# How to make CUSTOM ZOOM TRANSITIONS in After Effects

Hey, this is Steve from Unexplored Films, and today I've got a new tutorial video for you.
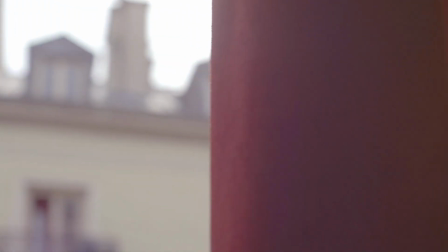6s
So a lot of people have been asking how I do the motion transitions in my travel films, particularly the recent Paris film.
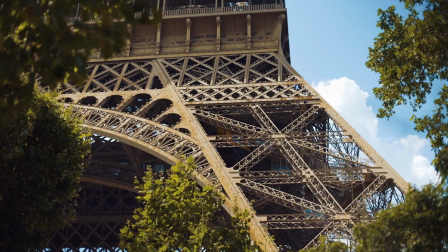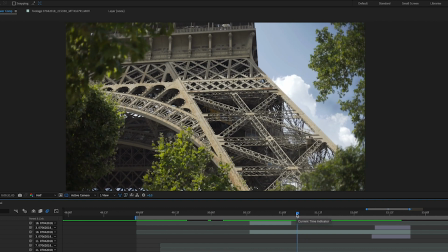18s
This is how to custom blend two different shots in After Effects. It's a good technique if you want to try and get from maybe a wide to a close-up of the same image.
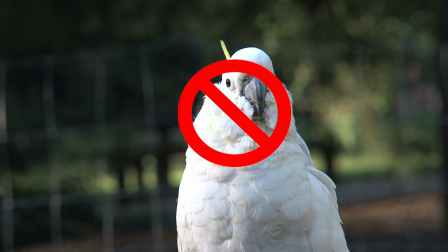27s
There's no point in trying this if you're just going from one random shot to another. Now, there are loads of ways of blending two shots more easily than this.
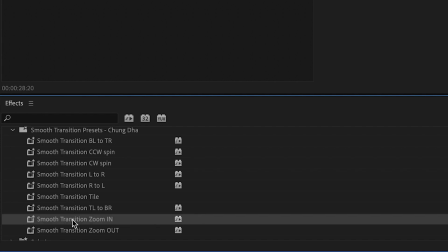33s
There are templates you can find and download that people have made, a simple zoom in or a simple pan or a simple tilt. Those are fine, but I just prefer to make my own because I think they look more unique and it's kind of less of a lazy way of building a nice transition.
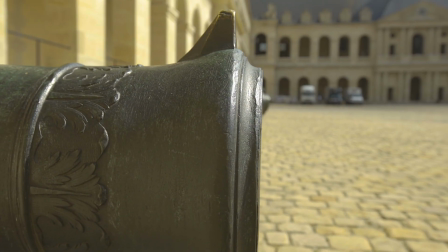46s
And it can really add something to your videos and make them not just look like every other video out there with a drag and drop transition template.
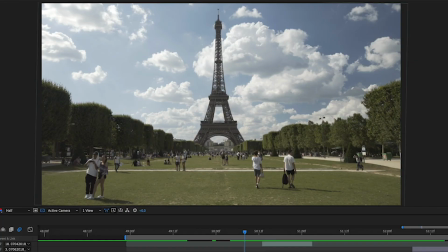53s
So take for example this shot here of the Eiffel Tower. So I shot this as the wide shot, this as the close up.
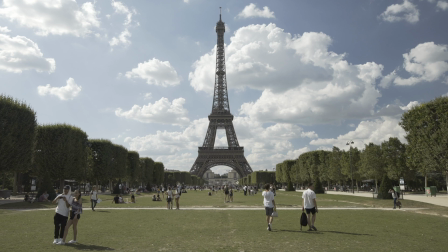59s
I think that was even on a different day. And I wanted to get from one to the other. So this was what we did.
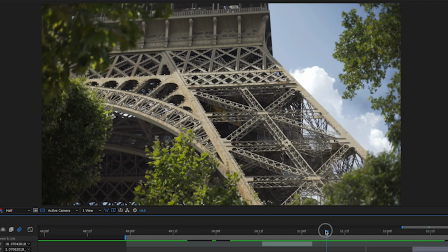64s
So this was a custom built zoom in that I made to get us from here to the base of the tower.
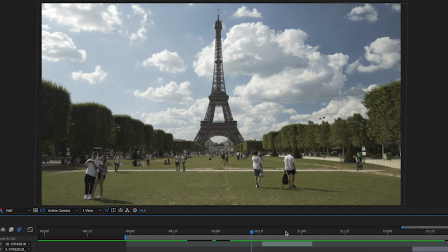70s
Now another reason why I couldn't just use a template for this was because this part here that I'm zooming into, this isn't in the middle of this shot.
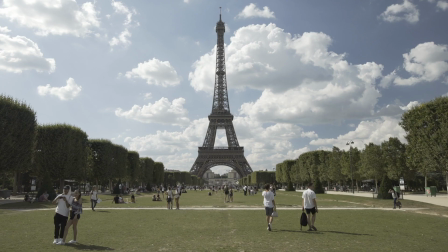77s
This is down here on the right hand side. So even if you did use a drag and drop template, you wouldn't actually be zooming into the correct part of the tower. So how do you go about building this? Well, it's a ton of different layers and you hide all the joins by adding some motion blur.
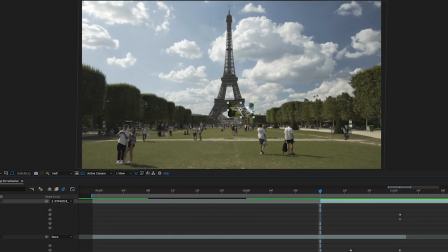91s
I started with the wide shot like this. I worked out where I would want to zoom in to.
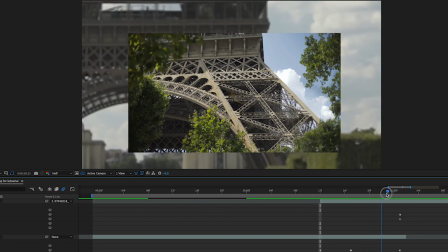96s
So you get your close up and you attach it to the wide shot in about the right place where you think it'll go,
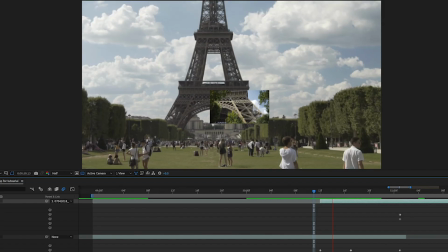101s
and you parent that layer to the wide angle layer so that it will move in the same way as your wide layer does.
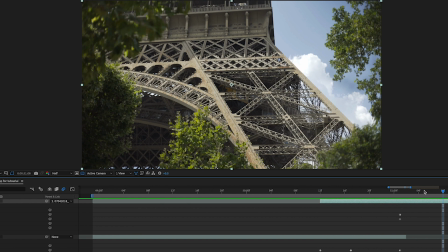108s
And that goes for all these other bits that I'm about to do as well. Parent them all to the wide layer as your master, or to a null object as your way to make everything move together.
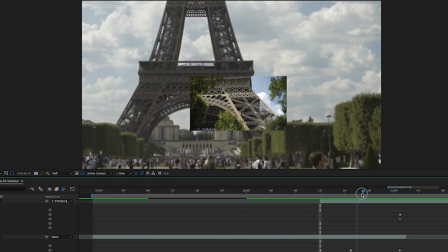117s
Okay, so already you can see that there are some issues here. We've got trees around the edges which are gonna have to appear out of nowhere.
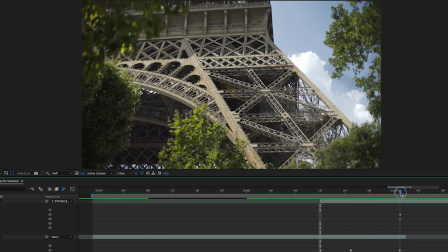124s
This shot here is taken from a lot lower.
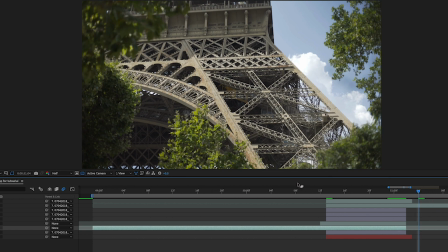126s
Secondly, you got the problem of there's blue sky in the close-up, but in the wide shot it was cloudy around the same point, so you've got to change that as well.
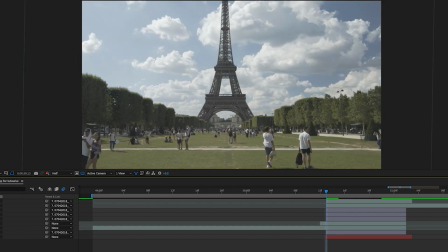134s
The first thing I did in this scenario was I actually put a blue solid right at the back,
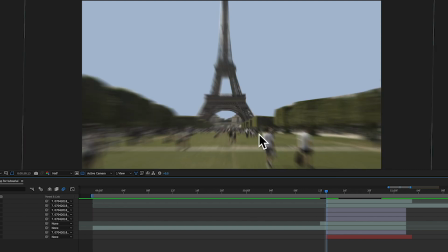138s
onto which there's a version of the same shot but with the sky removed.
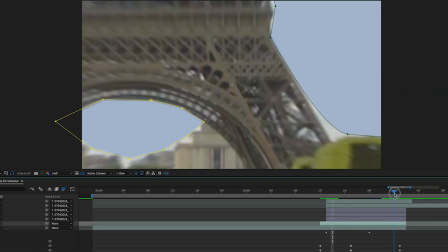144s
So the clouds are disappearing as you're zooming in just through fading out the opacity of the layer with the clouds.
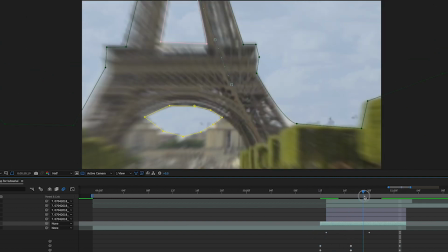149s
So you go from a version with clouds to eventually the clouds disappear and you've got a blue solid behind.
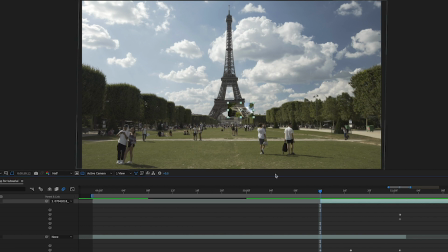155s
Next, if I switch back on the layers showing the close-up, you can see that you can use the same opacity trick to simply fade in the close-up layer.
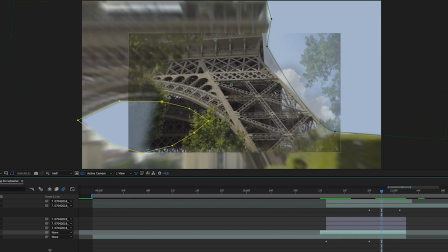164s
I did the same trick here. I had one layer with the sky and the trees and everything that had to appear by the end of the transition,
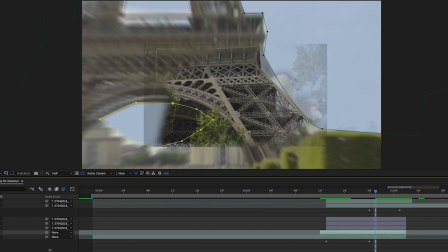171s
and one version with just the tower, because your eyes are going to be on the tower, so you're not really going to be noticing these things fading around the edge if you're lucky. We're going to hide all of that with some motion blur. So the blur is your friend.
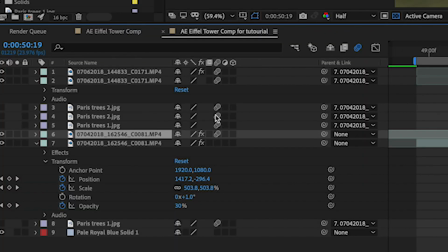183s
If you turn on down here the motion blur, you can hide a hell of a lot of mess with that.
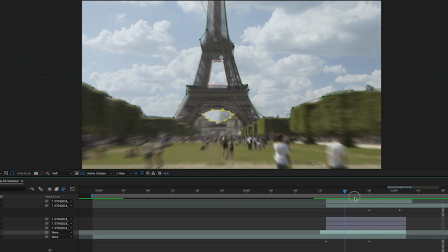189s
Next is the trees.
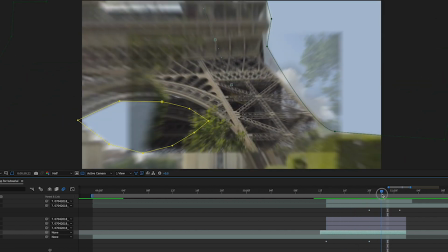190s
Now, the trees were a little bit tricky because, again, these have to appear out of nowhere and you've got these horrible straight edges that just look like you've glued something together.
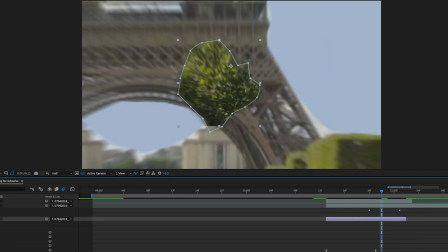198s
So the way I did this was I took a still image of a Paris tree just from one of my other shots and actually just cut out a tree so that I could stick that over the image itself.
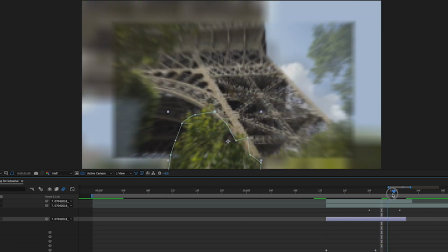211s
And again, with motion blur turned on, you can hide a lot of the joins. So the tree covers the tree that's appearing.
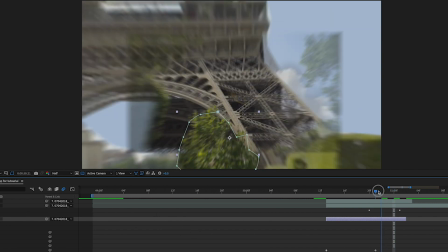217s
Again, feather it with the opacity right here. It's on 100 there, it's on 0 there.
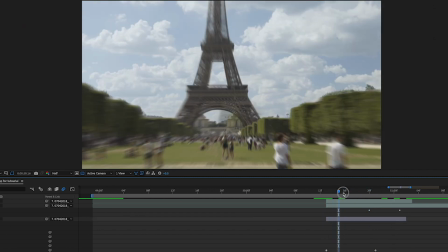221s
So because you're looking at the tower, you're not seeing that these trees are just sort of slowly being faded in.
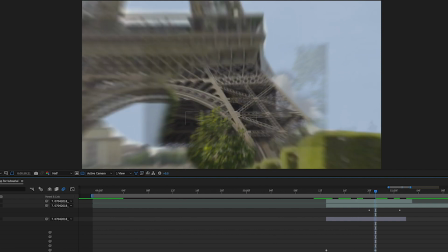228s
And the whole thing moves so quickly anyway that you're not really seeing it. So there's one tree. I did the same with this tree right here.
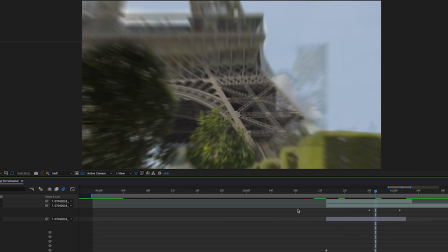235s
Again, fading out of nowhere because you're not really looking at it. I think I had one more tree.
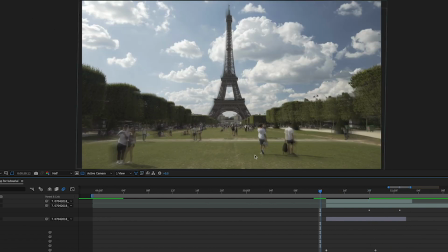239s
Oh yeah, there it is. So these things are kind of whipping past you, and before you know it, you've gone from right out here in the wide to up here in the close.